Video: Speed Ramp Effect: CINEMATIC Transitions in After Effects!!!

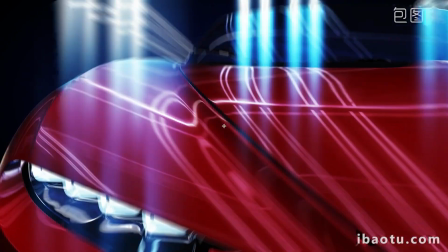Hello and welcome to Designer How. Today we're going to be going over speed ramps in After Effects.
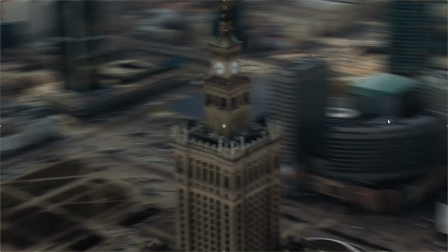We already talked about speed ramping in Premiere previously,
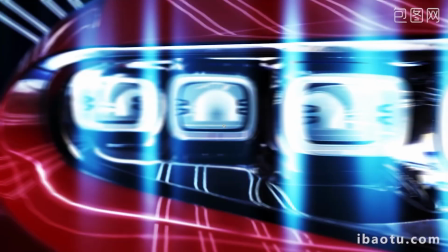but there actually is a way to do speed ramps as well as speed ramp transitions even faster and more efficiently.
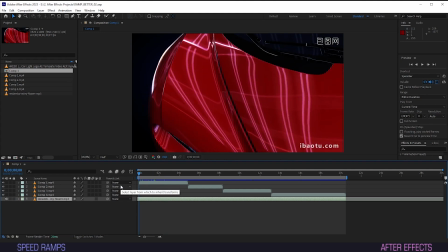Let's get right into it. Make sure you have your composition set in the correct order.
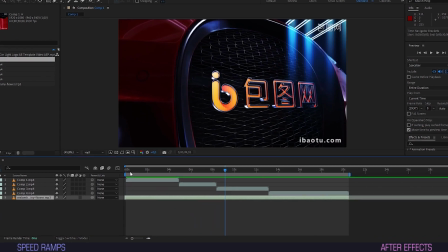As you can see, I'm using multiple clips and already have them arranged on the timeline consecutively.
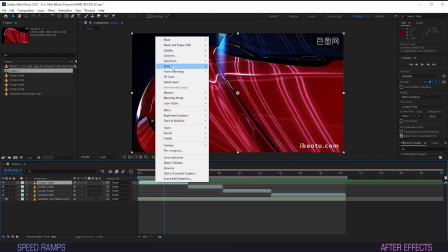Now for the speed ramp, we want to right-click the clip in question, select time, and hit time remapping.
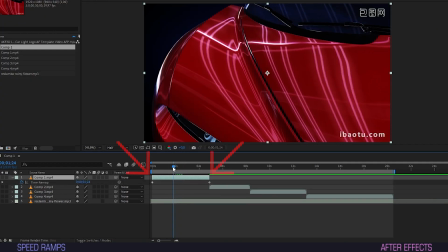You should be seeing two keyframes now, one at the beginning and one at the end. Instead of Premiere's awkward roundabout way of adding speed ramps, AE makes it as simple as dragging some keyframes to and from each other.
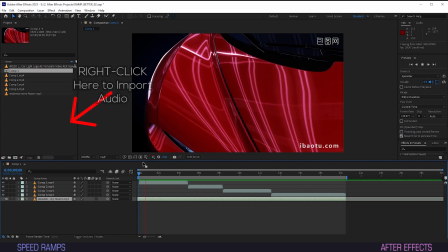I have set some audio to go with the footage as well to give it some rhythm, but I won't be bothering you guys with that on every playback. I want the clip to begin with a ramp. To accomplish that, we'll move the playhead to the point in the footage where we want the increase in speed to commence,
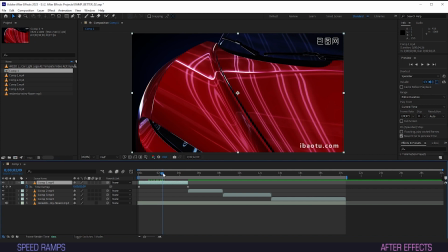or to end in this case, because the ramp is in front and we are working backwards. Hit the keyframe button and another keyframe appears on the timeline. We'll hold down Shift and select both the middle and the ending frame and drag them towards the one at the beginning.
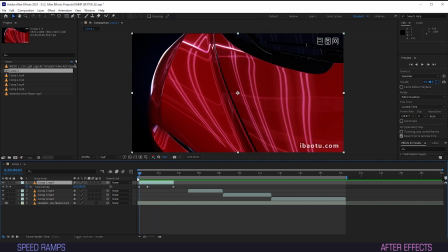We have already accomplished our first ramp, though I think it's still a bit too slow. No problem, we'll just pull it back a little to increase the ramp speed.
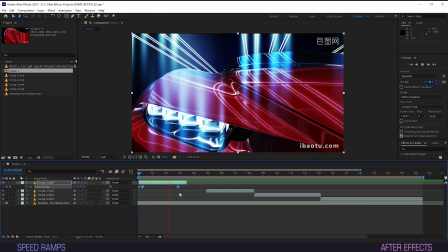And there it is, our first honest-to-God speed ramp. Isn't she precious?
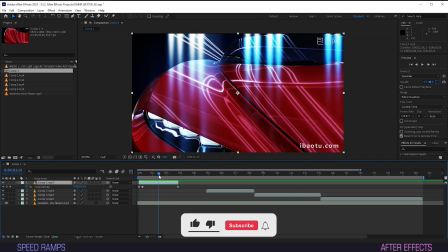I want for this clip to end on a ramp as well, so that we're able to have a nice transition into the next one. The only thing we have to do is select a point in time, hit the keyframe button again, and drag the one you've just created toward the last keyframe.
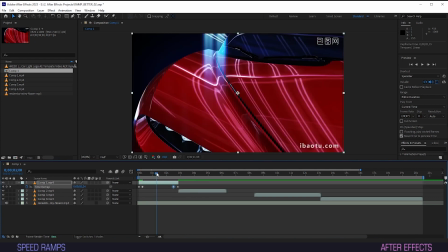We'll just speed this one up a bit by dragging the keyframe some more. And we've got us another ramp.
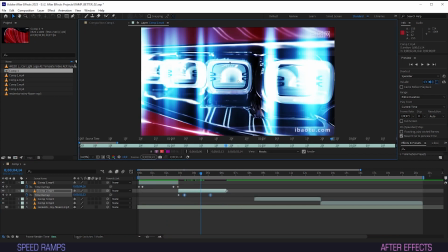I'll repeat this process for the rest of the clips real quick so that they ramp into each other, and then we'll move on to discussing overall speed.
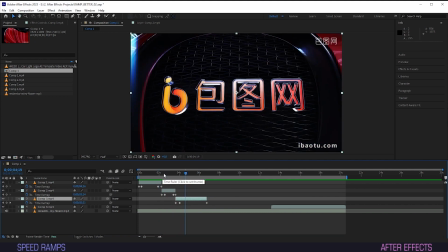The ending keyframe decides the speed of the footage between ramps. The faster the speed, the shorter the clip. If you speed up sections without shortening the end keyframe, logically you'll stretch the rest of the clip and thus make it run slower.
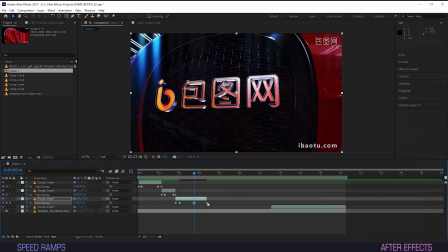So if the middle is too slow, drag both the ramp and the ending keyframe further back to increase speed. Cut the clip to where it matches the last keyframe, of course, and you're set. And this is what we've got so far.
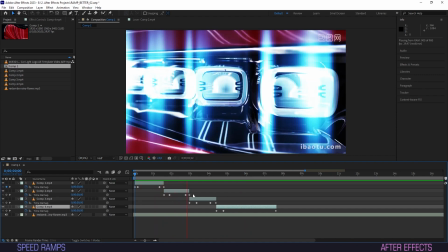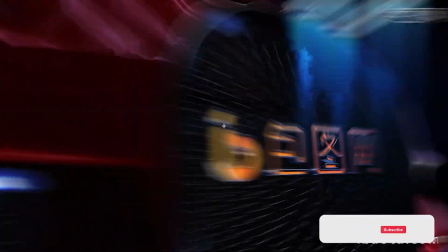Easy. Another thing that is so much easier in AE is reversing your footage.
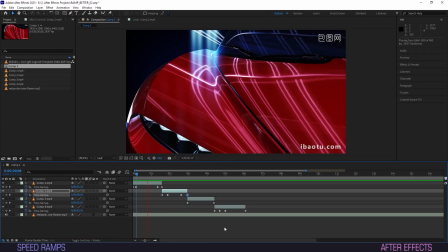Let's say you want to follow up on a clip with another one, but this one is moving in the opposite direction, screwing up your entire flow.
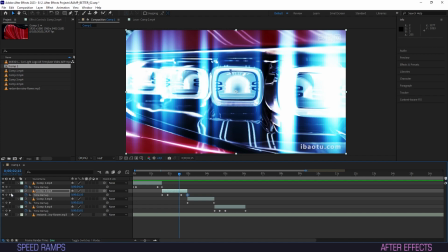No problem. In AE, it's as simple as selecting the last keyframe of the ramp before the change in direction,
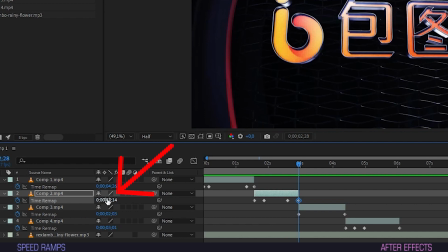then moving your cursor to the timer next to your clip, and dragging it in the opposite direction.
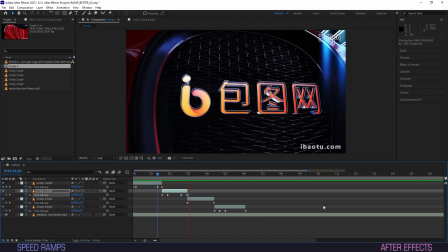Now your speed ramp will switch and change into the correct direction, flowing nicely through into your next clip.
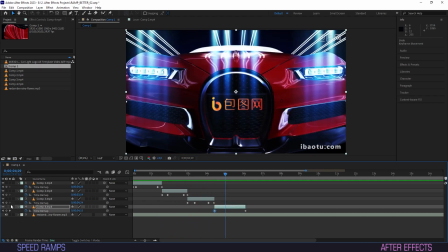You can even put a direction change in the middle of this clip for some added swing.
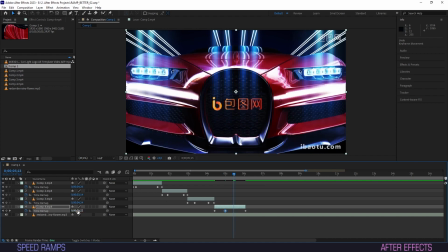Just add two keyframes wherever you think suits best and make one of them switch directions.
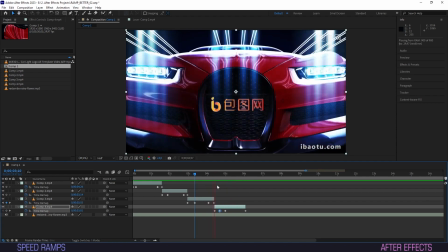This will get you a nice little back and forth. All good and well, but let's move on to ways to smoothen the motion of our ramps.
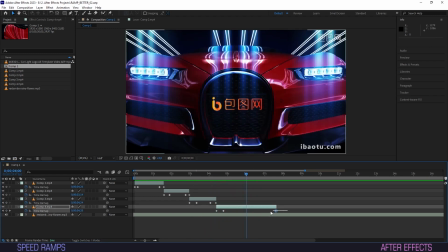The easy way is to select all keyframes and hit F9,
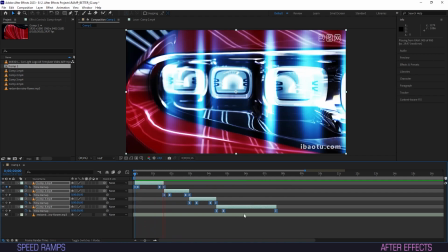turning them all into Bezier, making the motion feel more organic and less linear.
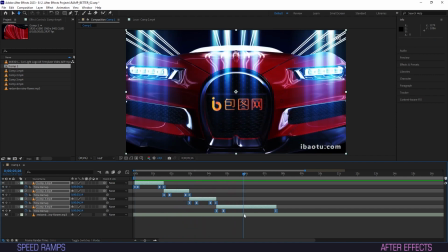But it often pays off to fine-tune them even further.
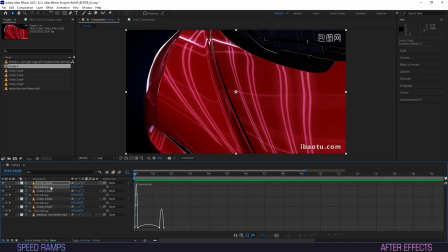Click the icon for the graph editor, and make sure that you have time remapping selected for the clip you want to tune. I usually have it selected for all my clips so I can manage them simultaneously. I find it gives me a more clear view of the whole.
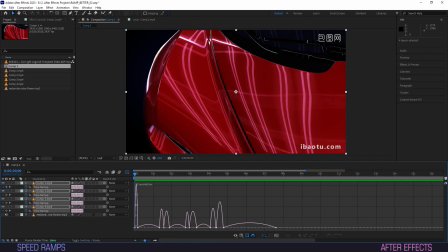If you guys do it differently though, feel free to tell me how wrong I am below in the comments.
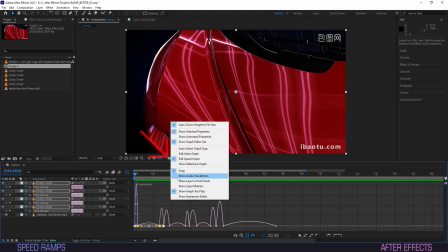Click the graph and make sure Edit Speed Graph is selected.